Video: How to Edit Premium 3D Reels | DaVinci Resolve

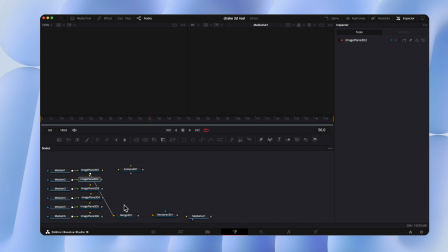248s
the median to the image plane all the image plane to the merge merge to the render and render to the media and
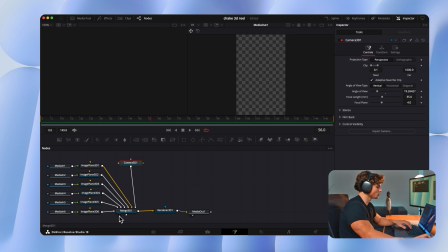256s
then we can just connect the camera to the merge so once we select this white dot on the merge this is our 3d environment now we can select our camera and
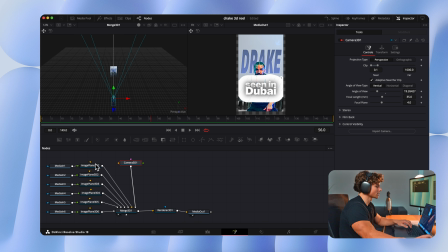264s
drag the camera back this is what the final output is gonna look like now I'm gonna select the top image plane which is our background I'm gonna move it backwards and then I'm gonna go to transform and I'm gonna scale it up now I'm gonna select the second image plane which is the
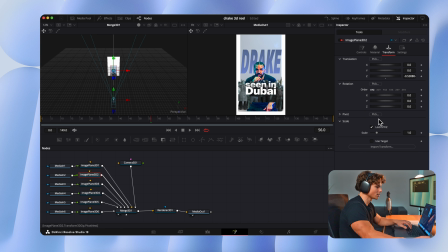277s
blue flashes that I'm gonna drag backwards as well and scale it up I'm gonna select the third image plane which is the audience slightly move it back and scale it up now I'm going to select the fourth image plane which is the Drake text and move it slightly backwards just like that I'm
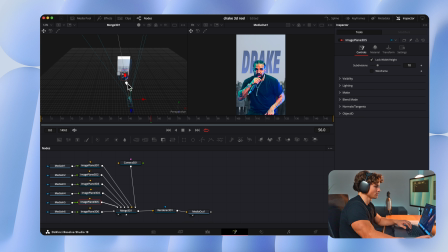295s
going to select this image plane which is Drake himself we're going to bring him forward and scale him down and then we're going to select this text which is the last and drag that just like this and again we're on the first frame here because this is where we want the camera to
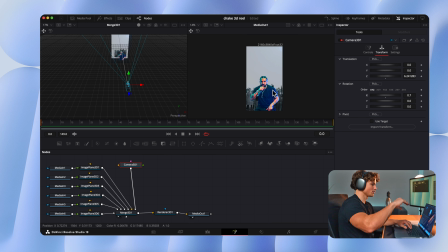312s
start and as we animate the camera moving forward we're also going to have the camera tilt down so that his cut off of his image is never shown so first frame we have the camera selected we're going to keyframe the zoom which is it moving forward so we've keyframed that we're going to
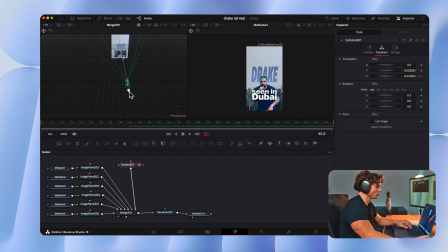329s
go to about here and then we're going to drag the camera forward as you can see it looks very 3d we can come back to the first frame and we're going to keyframe the x position and then come back to where the camera zoom ends which is frame 45 and then we're going to drag that down
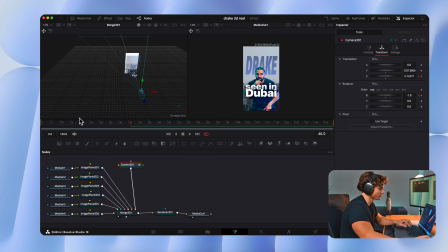347s
Just to about here and so now from frame 1 to frame 45 the camera is both moving in and tilting down And that's how you can get basically any image to fit without it getting cut off So now we're going to go to our spline. I'll make sure everything's checked hit this little box Zoom out select everything and press s.
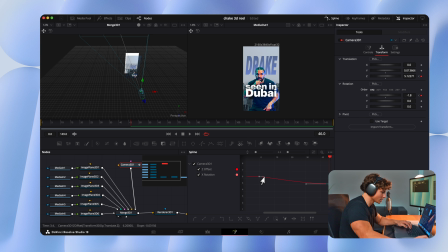367s
I like to drag the zoom the first one all the way in just like this so that the video starts with an aggressive zoom and then I like to drag the ending out so that's smooth and then one thing I'm going to do is go to generators drag on a solid color change
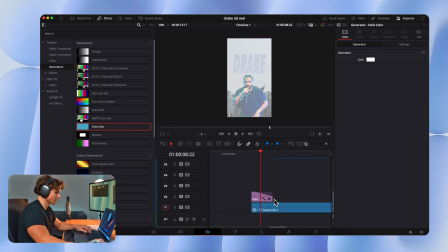383s
it to white and then drag this white thing all the way back so it kind of starts white and fades in so now you should have something that looks like
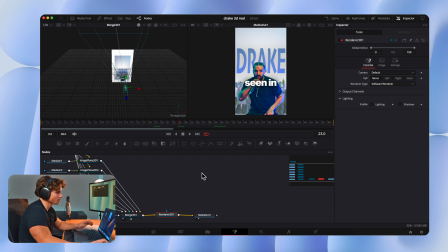391s
this so now I'm back into the fusion tab and what we can do to kind of transition out of this is animate the camera sliding off and it will give it kind of a cool 3d look once you have your camera selected you come to the frame where you want it to slide off select transform
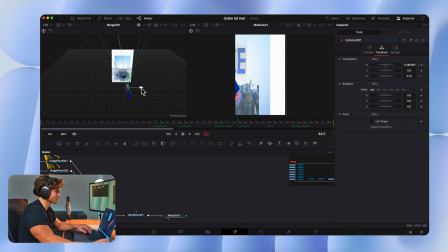408s
keyframe X go where you want to end it and then drag the camera to the side so now let's make
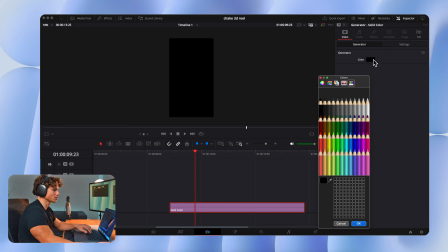413s
this scene so we're gonna drag in a solid color change the color to a light blue kind of like this then we're going to select
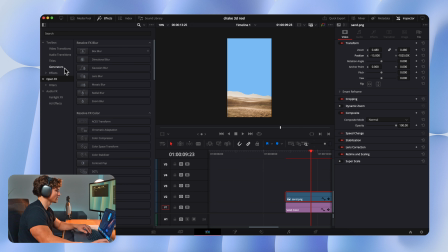421s
our sand size this down and to the bottom going to go to effects open effects and drag a Gaussian blur on the sand and turn it down a
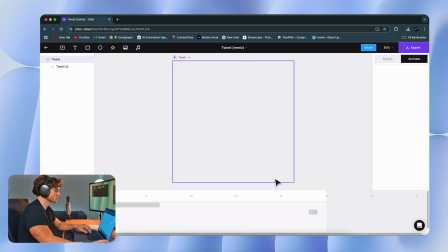429s
little bit we're going to go to jitter.video select the tweet animation and as you can see i've customized it to look like drake by just selecting this drop down double clicking and then it lets you change everything you can just change the lettering change the image and download it now we can
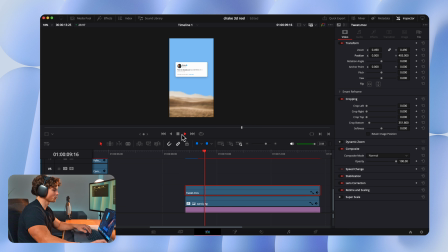446s
drag it into our software size it down and drake it up a little bit it makes for a pretty nice animation so now we can take our second drake image size him down.
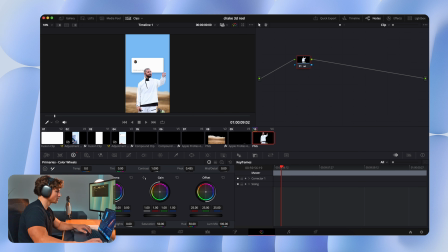454s
I'm going to go to the color tab and hit the color wheel, drag up the shadows quite a bit, highlights quite a bit, color boost and mid-level detail.
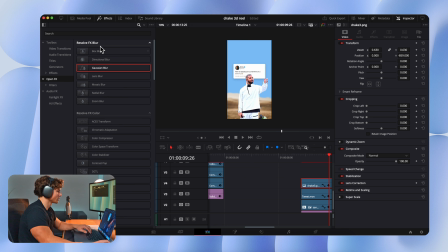462s
Now we can go to effects, select open effects and search for the fast noise again,
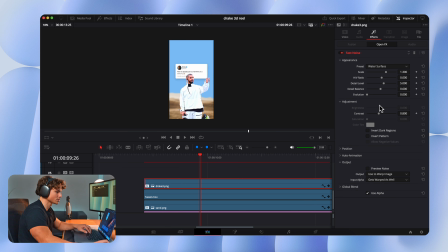466s
drag that on and select water surface, turn the contrast down to about 140.